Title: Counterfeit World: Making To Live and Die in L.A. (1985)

Poor Pankow. The blood would just drain out of his face every morning when he would find out what I was going to be doing with him in the back seat.
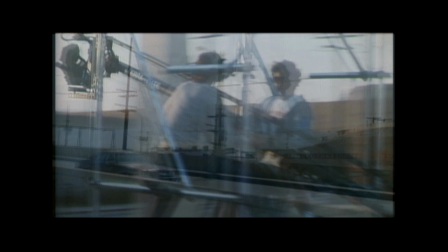[21:25]
It was not lost on me that the car chase, the last 5 weeks, were shot at the end of the movie.
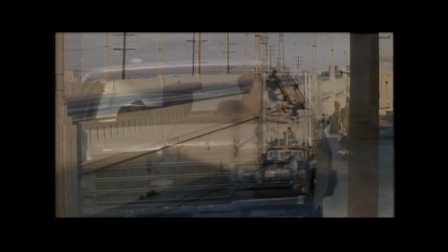[21:31]
I mean, something happens to one of us, they still got a movie. We've seen all the movies.
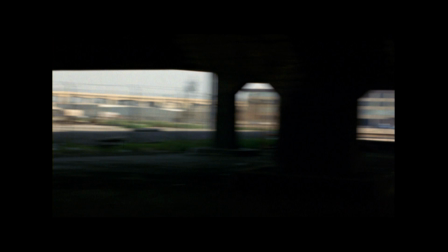[21:36]
Most of them, you just go, hey, that doesn't happen. But to do real stuff and still make it work, that's a challenge.
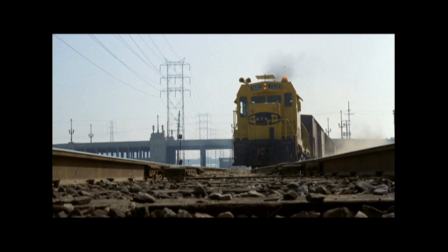[21:48]
The whole thing with the train, just being a part of that whole thing was just amazing, just to see how it all got put together.
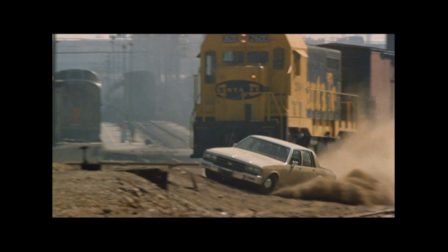[21:56]
He'll go around the train, and we'll lose him in that angle. You know, catch the train, pass it.
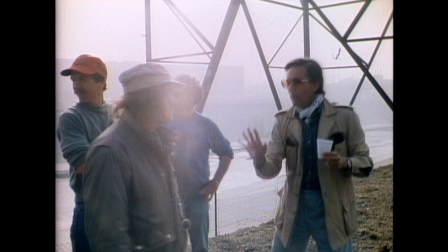[22:05]
Then he won't go through the fence until we move the cameras over here, down there.
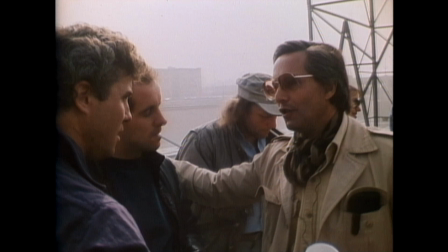[22:14]
I just figured out the MacGuffin.
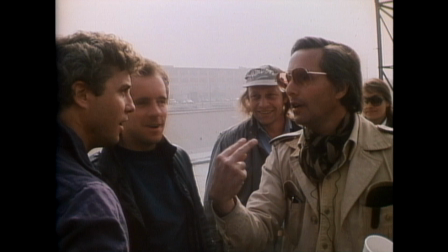[22:18]
Once you hit the riverbed and you're out of this thing and you think you're out, all of a sudden two guys come barreling straight at you.
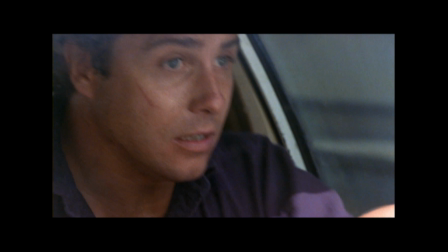[22:25]
Oh, and they man. Start coming at you. Then you turn and you're out of that, and some guy starts firing out the window.
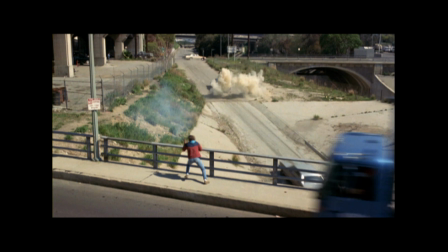[22:32]
That's crazy. Yeah, so everywhere you go, it'll be like a nightmare. They just come at you.
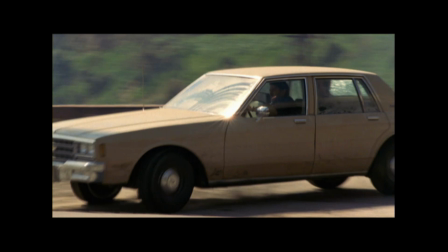[22:37]
And that's what forces you on the wrong way freeway. I thought, what have I not seen? Well, I haven't seen a car on a freeway traveling against traffic.
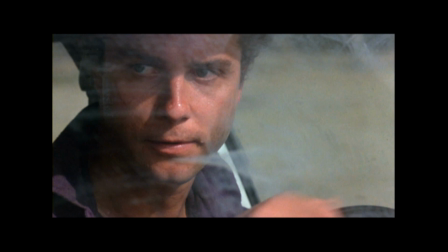[22:50]
If we can pull this off, this is gonna be very hairy. Going this way.
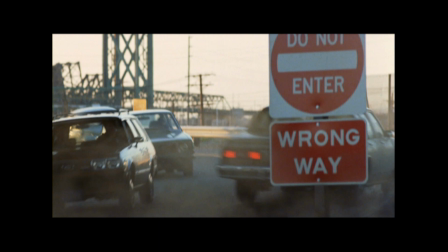[22:57]
The deal is, the entrance we went onto was an actual entrance ramp where they just put a do not enter sign up, and we go. They have all the stunt drivers coming off the entrance. Now, what Friedkin did to make it even more confusing was everybody else was going the wrong way.
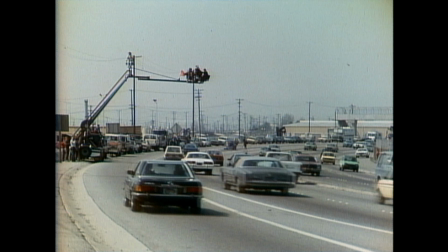[23:14]
If you look at that movie, it's like England. The oncoming traffic is basically in the wrong lane, all of it.
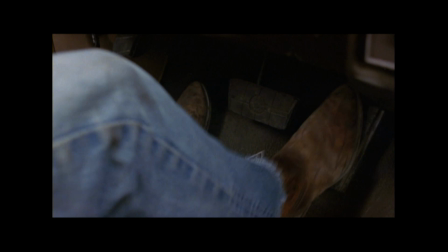[23:21]
So it's really confusing.
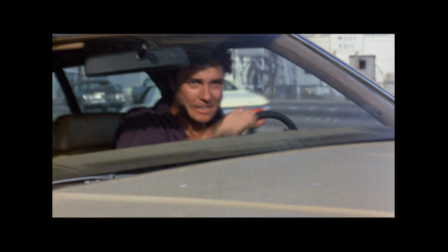[23:26]
Billy likes some radical stuff, and he'll call for the heaviest stuff you can give him, but he wants it to be safe.
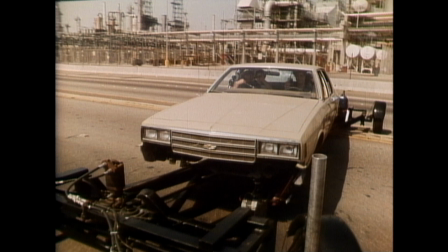[23:36]
We had designed this swivel car that was hydraulic that you could pull behind the camera car.
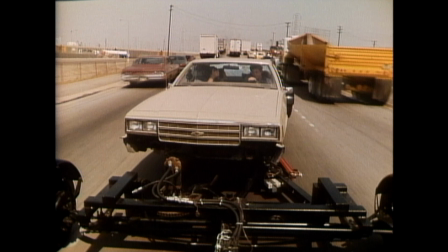[23:42]
So when they're going through traffic,
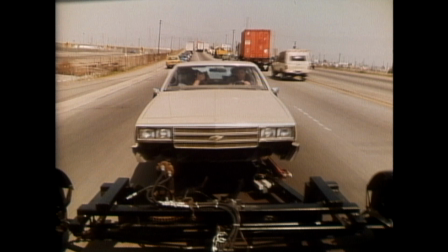[23:44]
we could place the actors believably in that and make the audience think that they were there. And at a given point, they hit a button and the car goes whoo, back like this, and it's them.
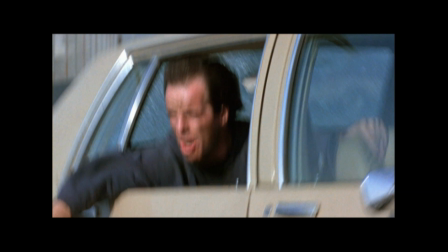[23:57]
There's no faking it or no screens and all that stuff.
Get out of the way!
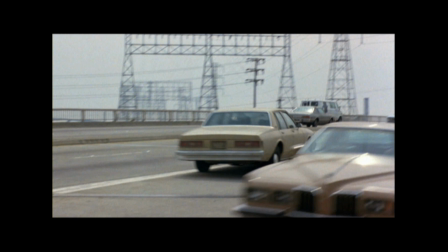[24:01] Get out of there!
It's choreographed, but there's a tremendous margin for error.
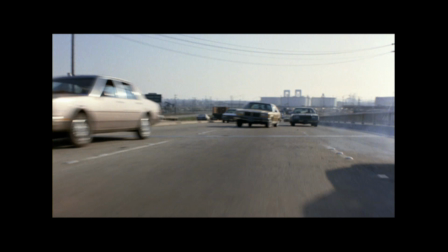[24:08]
And you know, you hit somebody going 25 and they're going 25 and you hit them head on. It's like going 50 miles an hour into a wall.
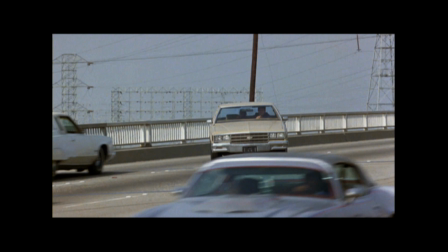[24:14]
I mean, that's a hit.
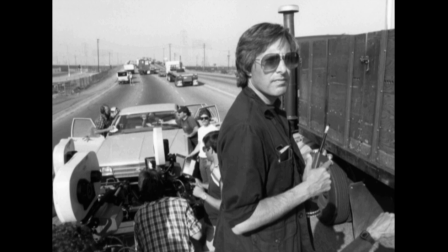[24:19]
I made the mistake of telling him, hey, you know, when they're on the freeway, why don't we jackknife this truck?
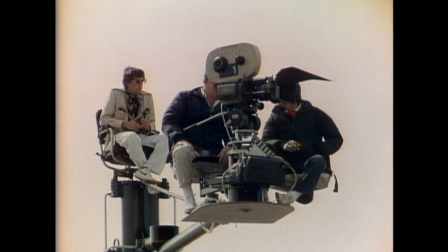[24:25]
And he goes, great, great, put it in, let's do it. And then I'm going, how in the world do we do it?
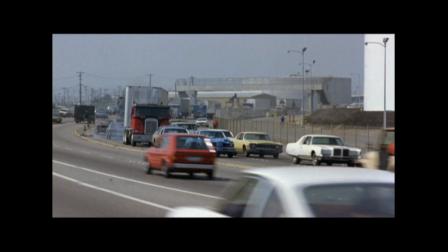[24:33]
Up to that time, I don't think there had ever been anything like that, a truck jackknifing and squashing cars and the whole thing.
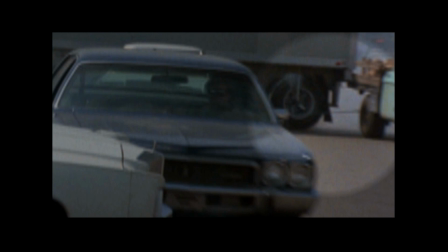[24:42]
When they locked up the tractor and the trailer brakes, we had a cable going from the back of the truck to this big four-wheel drive. We had cars all stuck in between them too, so we could lock it up and just pull the trailer right around and squish them as much as we wanted, and bingo.
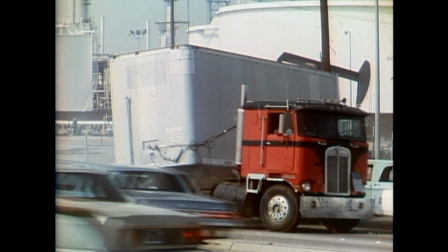About a year after the movie opened, I was at a coffee shop And I'm sitting next to a guy who's an undercover cop. And he says, you're John Pankow. And I go, yeah. He goes, oh, man.